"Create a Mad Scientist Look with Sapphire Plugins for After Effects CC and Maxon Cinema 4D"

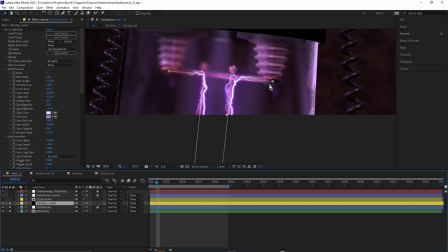I guess they're emanating from this piece of metal here and they're coming underneath this plate and then they're coming down. So what I decided to do was use Kryptomat again.
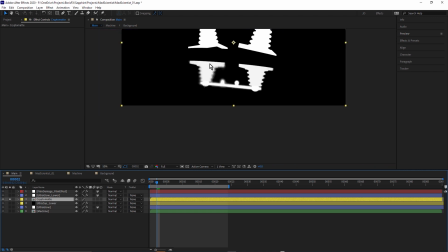Let's just solo that and just use, just disregard this top. Remember we had the cones is using the same material. That's why you can see the top cones.
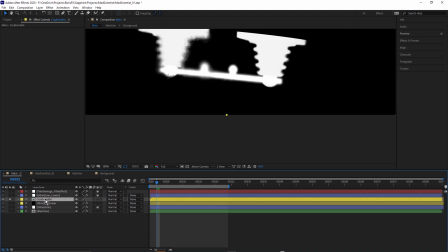But if we just come into that composition,
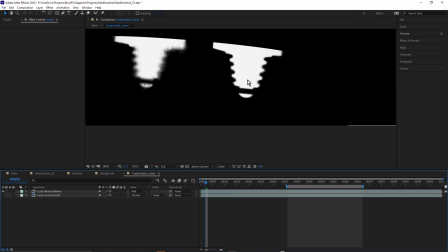I've used the cones, but I've also used the object ID pass. Remember in Cinema 40 we talked about adding different object IDs. I've used an object ID pass just to create
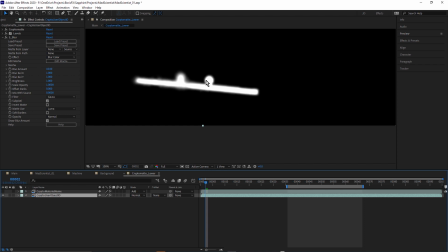an object ID for these tiny spheres and this little strip of metal. I knew I wanted this specific piece to hide the bolts. Let me just come back to main.
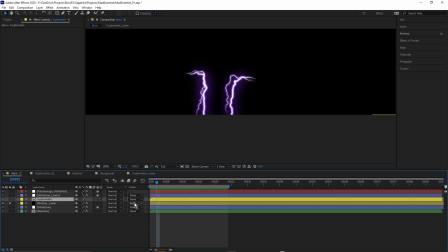and turn this on. I'll turn on Luma Inverted Matte.
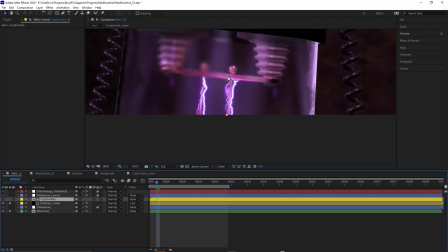You can see how that's hiding the bolts. I'll just turn on the background. So I specifically wanted these to hide the bolt, but then I realized that some of the bolts were overlapping this area here, this object here, this lower cone, and also this metal here. So I needed to add that to the matte.
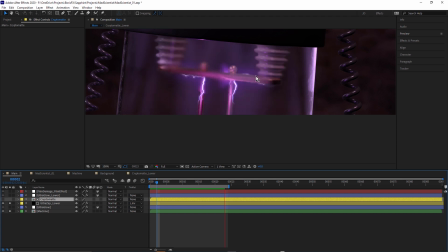Let's preview that. There, you can see how we can see the bolt above that and I needed to add this particular object and this object to that matte in order to hide that.
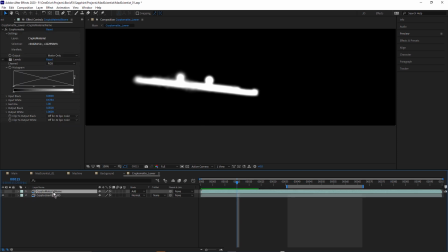And I've done that just in this comp, just by using the Crypto Matte Layer with Material Name and with Object
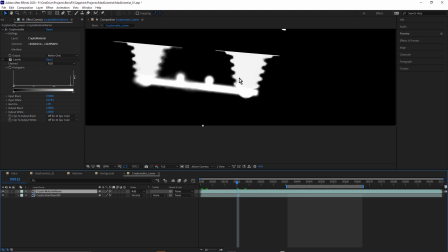ID and just using the Add Blend Mode just to add those together to create just one matte.
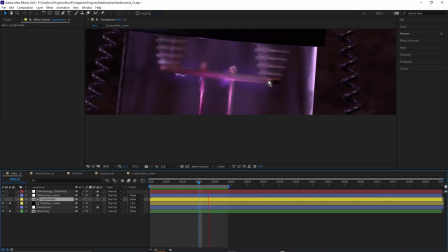So that looks a lot better than having the bolts on top of everything. Having them just hidden by that mat, just makes them feel as if they're a little more integrated into this look, into this shot. Now I'm also using another Ultra Glow adjustment layer, this time isolated to these bottom Ultra Zaps.
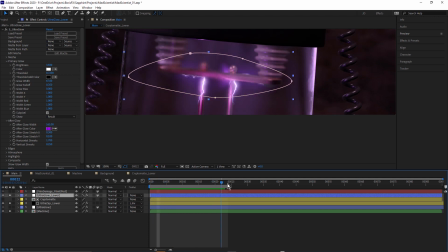And this is pretty much a duplicate of the bottom Ultra Glow layer. I've just reduced the horizontal streaking just a little bit.
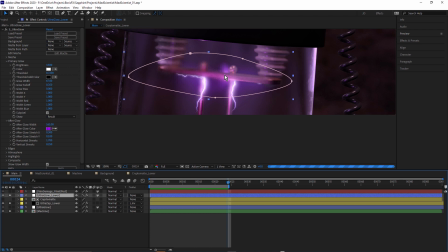But once again, that's really beneficial for adding that really overall lovely soft glow and helping composite all of those layers together.
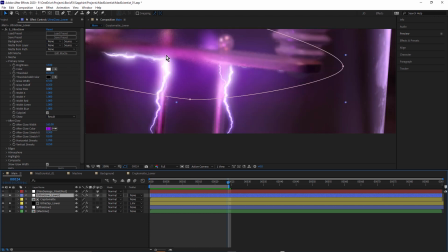Because remember when you apply glow to an adjustment layer, it pulls that bright glow in front of these so it's slightly darker objects which makes them feel far more integrated. That's off, that's on.
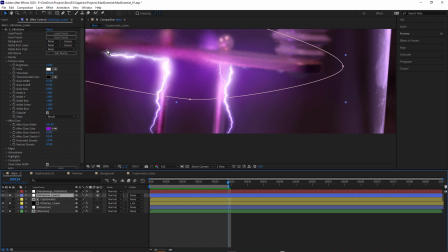You see how that's pulling that glow up in front of that horizontal strip of metal.
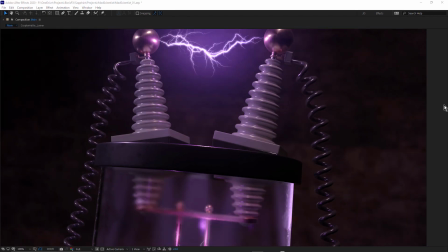So that's how it looks so far. I wouldn't mind just coming in and just making a few adjustments maybe to the loop speed and the branchiness of these bolts.
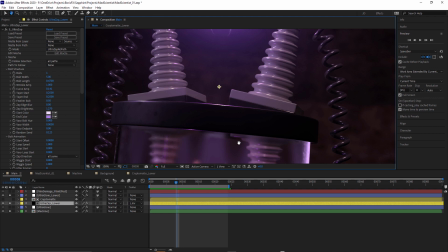If we come down to UltraZap lower, just give myself some space here.
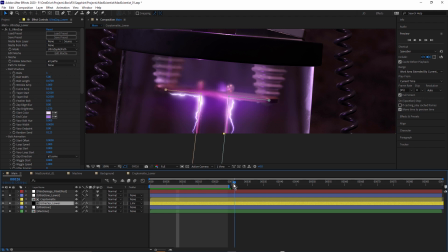Gonna move to a frame where I can see those bolts clearly. And if I just type in branch,
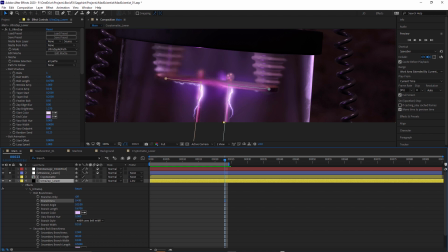So if I just come down to bolt branchiness and just increase that branchiness, obviously with these kind of bolts, I wouldn't like, I wouldn't really want long branches. If I just increase that slightly,
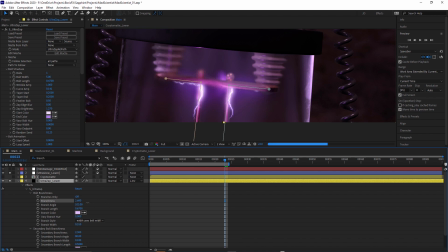could add a little more interest to this, just like maybe like that. Have a look at how that looks. Yeah, that could look really good.
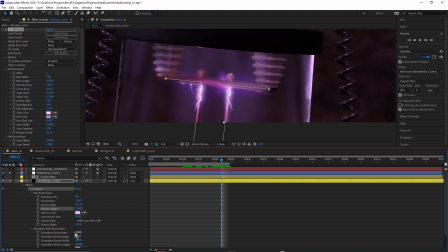and we have secondary bolt branchiness.